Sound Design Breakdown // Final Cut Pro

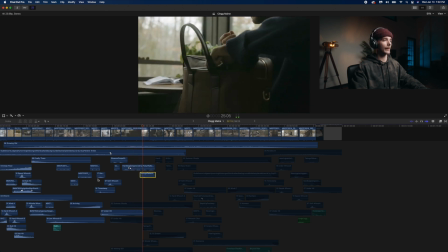(13:19)
So we got the coffee cup going down, the bag movement, and him pulling the notebook out.
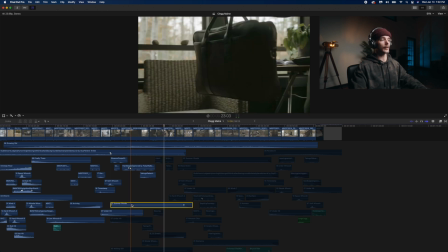(13:27)
Now under here I did add in another woodsy sound. Again, I kept the decimals. Again, I kept the decibels pretty low,
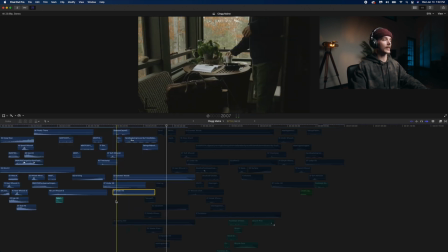(13:36)
and I added another under hit right around this area to kind of emphasize that the scene's changed and we are now inside.
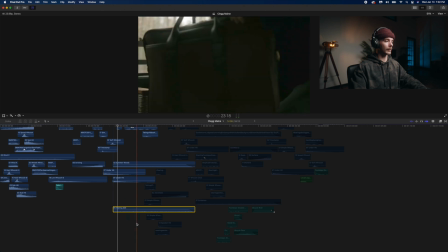(13:44)
We have another undertone right here that I'm going to bring in just to kind of tie everything in.
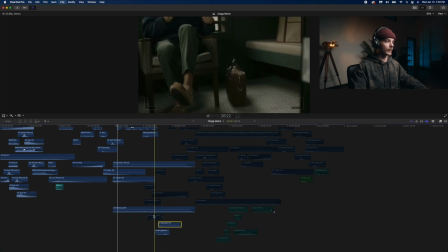(13:50)
And over here is just a couple of whooshes and soft hits.
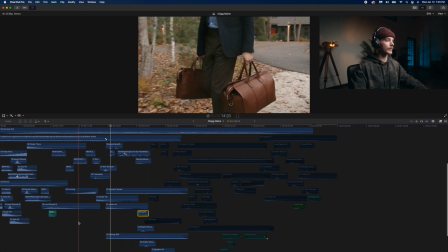(13:56)
So once we bring those sounds into play, this is what we get.
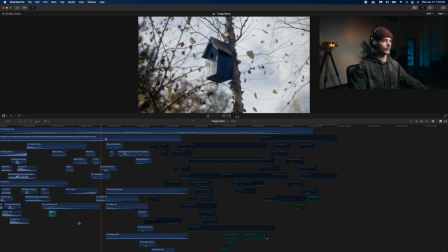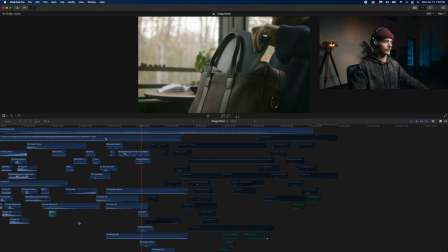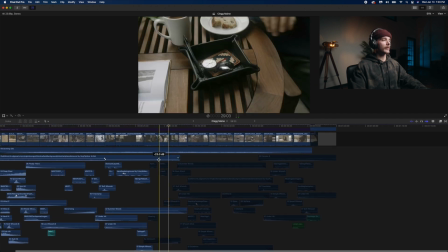(14:14)
And that is pretty much that for the middle portion of the video. Here we are starting to transition from indoor to outdoor. So in order to do this, I'm just gonna bring these sounds in. I forgot to add these in, I'm sorry. Just basically like movement type sounds of him grabbing the pen, putting the bag down, things like that.
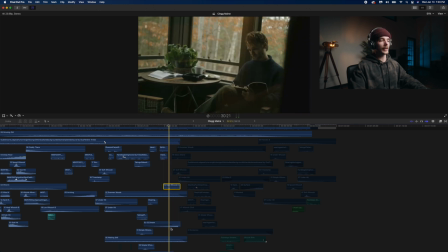(14:34)
But to help transition to the next portion of the video, I'm bringing in yet again another riser and another hit.
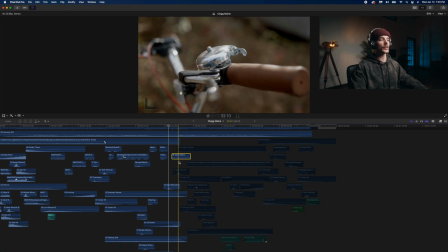(14:42)
And the hit that I'm using here is called Glass Shard. And the reason why I'm using this one is because the visual on screen is the bell on the bicycle.
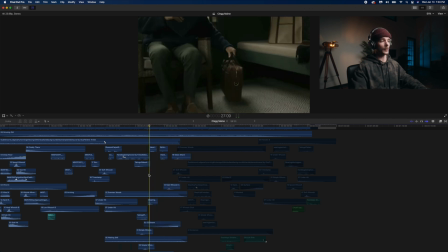(14:51)
And I think it just fits perfectly. So here's what we have.
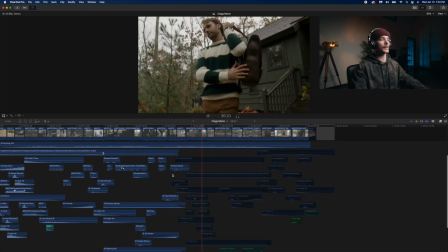(14:59)
now it transitions back to outside, and as you can see, with just the undertone, this is what it sounds like.
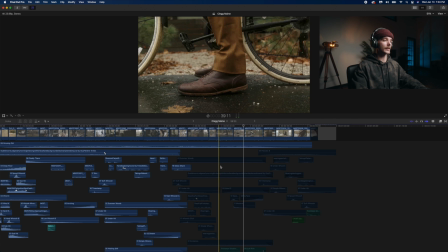(15:07)
All of these sounds, again, I had to add in post because, the scratch audio from my camera just wasn't cutting it.
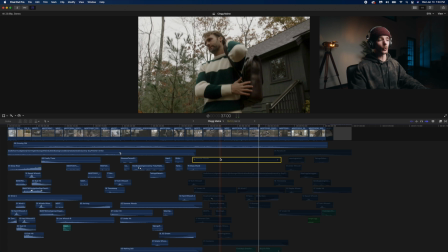(15:14)
So I'm gonna bring in another outdoorsy, woodsy sound effect here, but it's a different sound effect than the outdoor effect that I used in the beginning of the video. And the reason why I'm doing this is because the scenes change through the video, right?
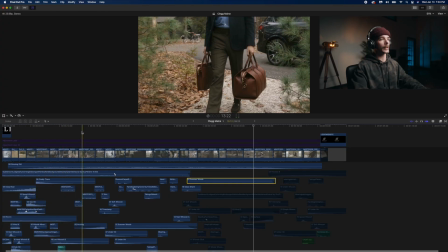(15:29)
We transition from him showing up, pulling up. We transition to him inside, relaxing. And then we transition to him back outside. So we're showing that time is passing through the video, and the sounds outdoors are gonna change, just as well as time is changing.
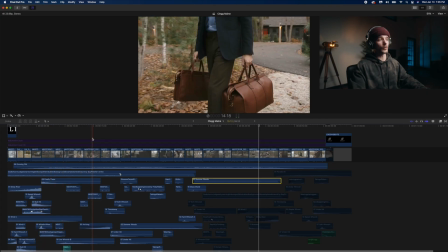(15:48)
So if the entire video was shot in, one scene outdoors,
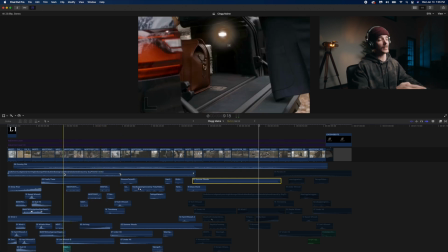(15:53)
you could easily get away with using the same sound for the entire video.
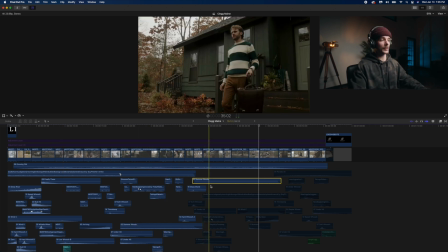(15:58)
But again, since we're changing up scenes, you need to change up the sounds as well.
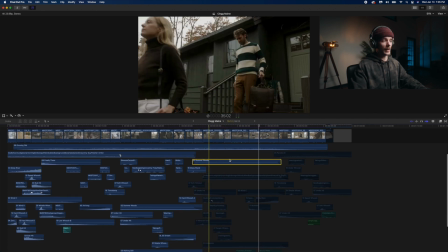(16:02)
So we're back outside, we're adding in this woodsy sound,
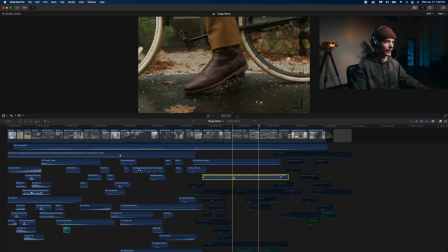(16:06)
and then we're bringing in some footsteps, I believe. Oh, no, these are actually bird sounds. So we're bringing in a couple of bird sounds just to get, that outdoor vibe going.
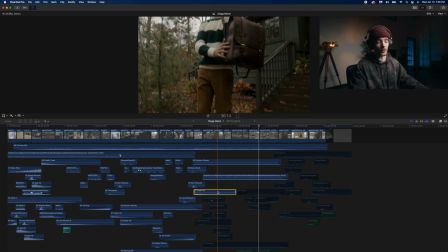(16:18)
A little whoosh, a little under hit, because like I told you guys, under hits and undertones just kind of add dimension to the videos.
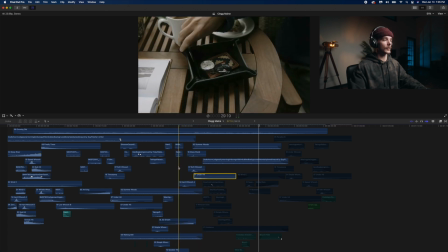(16:27)
And this is what we're working with now.
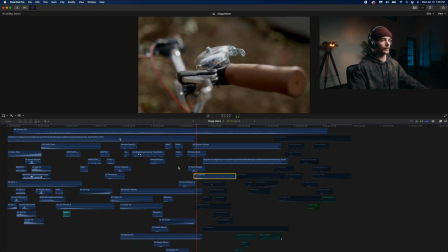So as you can hear, the nature sounds are sounding pretty good.
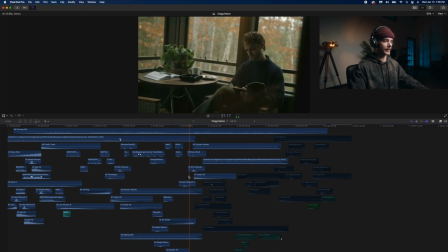(16:42)
Not too drastic, not too over the top. But we gotta go back in, we gotta add the footsteps.
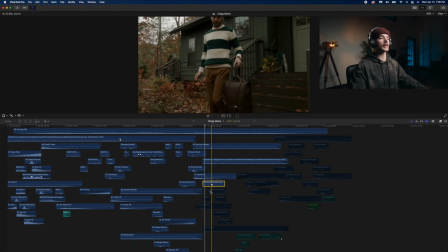(16:50)
So now there's two people walking in the scene, so we gotta make sure that the footsteps line up on both. I tried to time it as best as I could, and I think it came out pretty well.
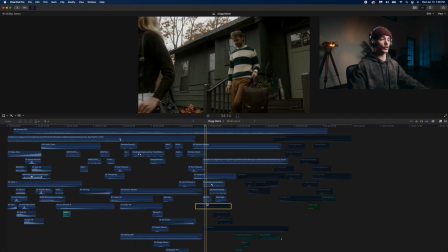(17:00)
Again, with footsteps, you wanna keep them low enough so they're not too overpowering, but high enough so you can hear them.
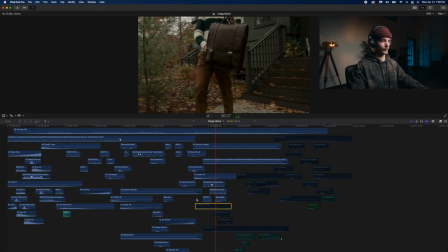That's about that. So now let me just bring in some of these sounds.
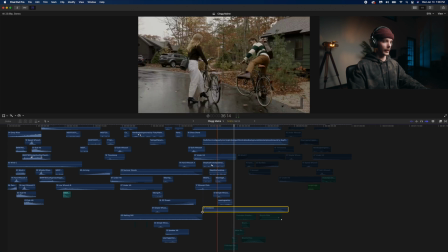(17:19)
Again, just more whooshes, a couple of hits, one more undertone down here,
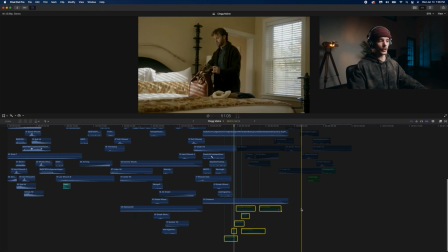(17:24)
and all of this stuff, which is the bicycle parts that
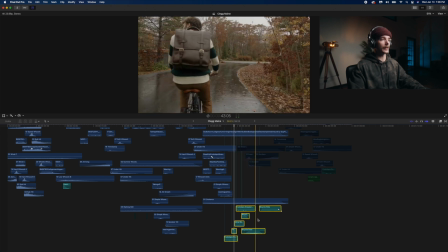(17:29)
I added in these sounds of him kicking up the kickstand with a couple of like metal sound effects,
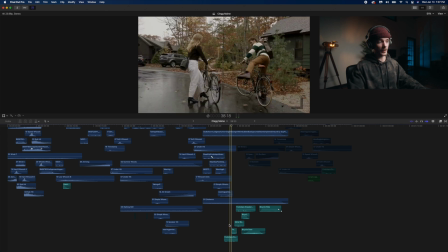(17:38)
some footsteps, and some stomping sounds. So this is what that sounded like.
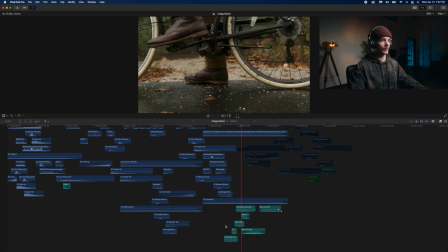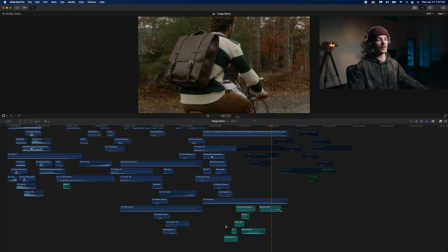(17:48)
And I just brought in a bicycle passing sound and a bike riding sound.
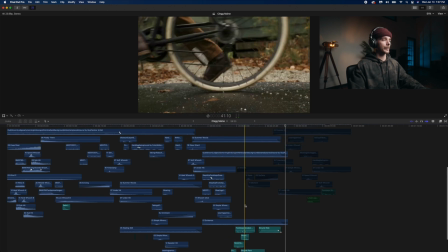(17:52)
So that is pretty much all that.
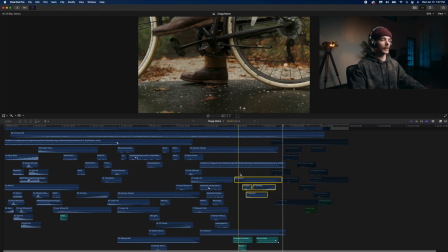(17:55)
If I come back up here into the middle section and bring in some more wind, a couple of whooshes,
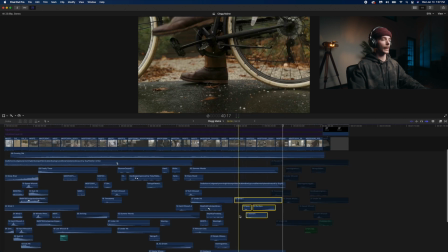(18:02)
one more hit, and a little riser, it's gonna help us transition into the final scene of the video.
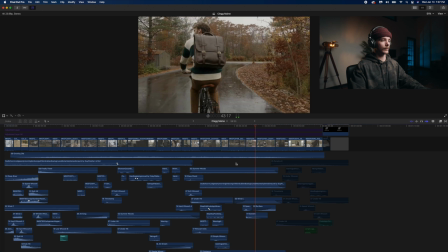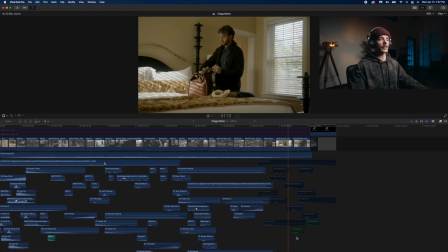(18:16)
And here in the final scene, as you can see, yet again, we gotta build the sounds for everything.
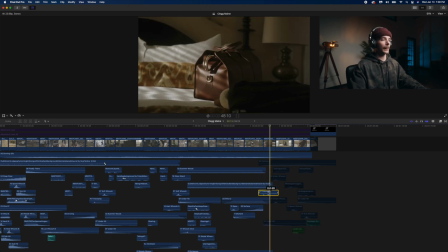(18:23)
So we're gonna come up here and add in a hit to emphasize the scene change. Hits and risers go together like peanut butter and jelly, man. And then if you add an undertone or an under hit or sub hit right after
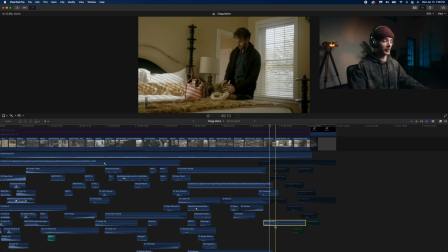(18:38)
that initial hit, so here I'm gonna bring in this under hit along with the riser.
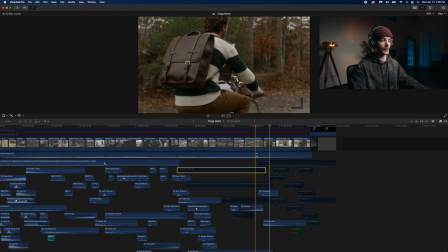(18:43)
Let me just show you guys. Let me turn everything else off for a second. It just sounds so good.
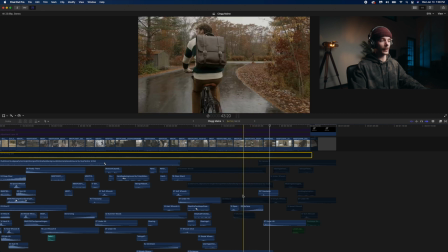(18:48)
So we got the riser here,
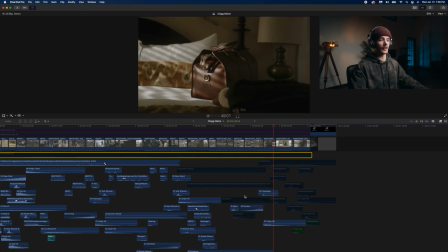(18:53)
the hit and the under hit.
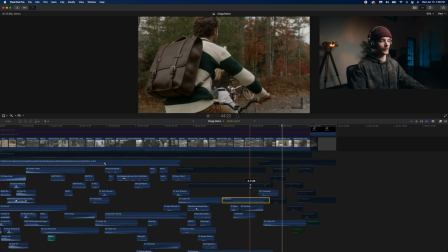(18:55)
And if you bring all three of those elements together, it just adds so much dimension, and it sounds great.
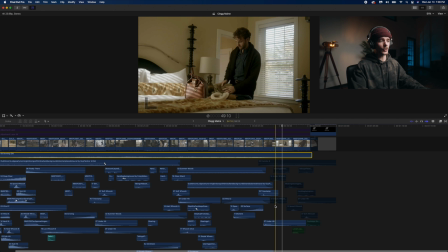(19:02)
So we're gonna turn on all these existing sounds, and the rest is just movement sounds of fabric, clothing, and I'm just trying to time it with his movements of him putting the things into the bag.
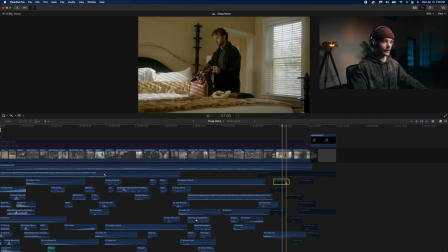(19:17)
And yeah, this is kind of what we got here. So we got a little sound effect here, a little whoosh, and an under whoosh.
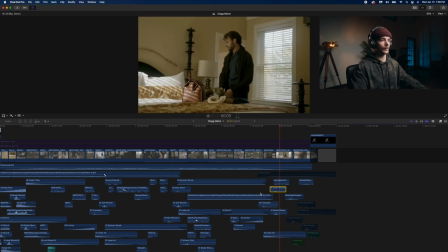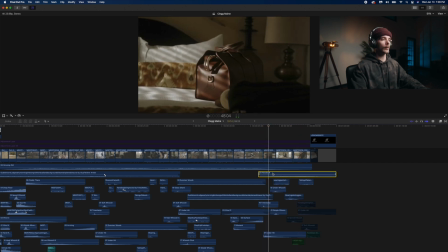(19:37)
And that's what we got there. I brought in one more undertone to kind of, like I said,
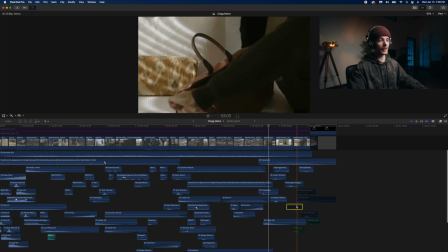(19:43)
carry out through the end of the video. So if we bring that in, and we also bring in the sounds of the zippers,
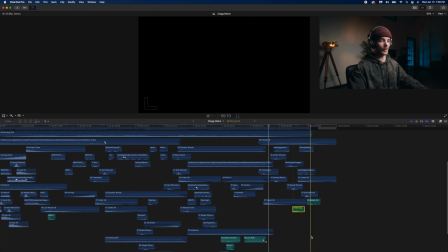(19:50)
a couple more whooshes, and a couple more footsteps, this is what the final scene looks like.
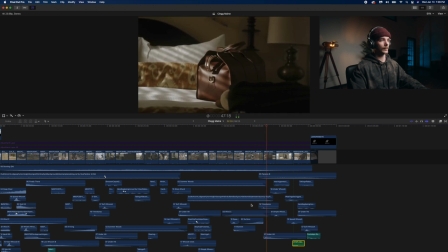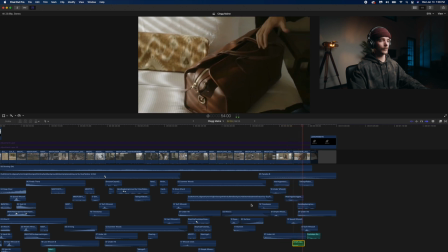So that's pretty much how I sound designed this entire project, from start to finish. I hope that you guys had a pretty easy enough time following along, and I hope this video wasn't too messy, I guess is what I'm trying to say. Once again, I've never done anything like this, so I apologize if it was, but yeah, I think that gives you a pretty good understanding of everything that went into this. This was many, many hours of work to go into this one 55-second video. And yeah, I will leave the rest of the videos that I shot from this batch of content for Frank Clegg here at the end of this video. So if you want to see the rest of them, stick around to the end. But that's gonna wrap it up for me tonight, guys. I hope you enjoyed this video. If you did, please hit the thumbs up button down below. It really helps me, it helps the channel grow. And if you're not subscribed, hit the subscribe button, because we're gonna be making videos like this more often in the future. We got a lot of cool content coming your way, so I want you to stick around, stay with me, chill, let's vibe out together, and let's learn filmmaking, like let's grow together. So hit the subscribe button, and yeah, I'll see you guys in the next one. Peace.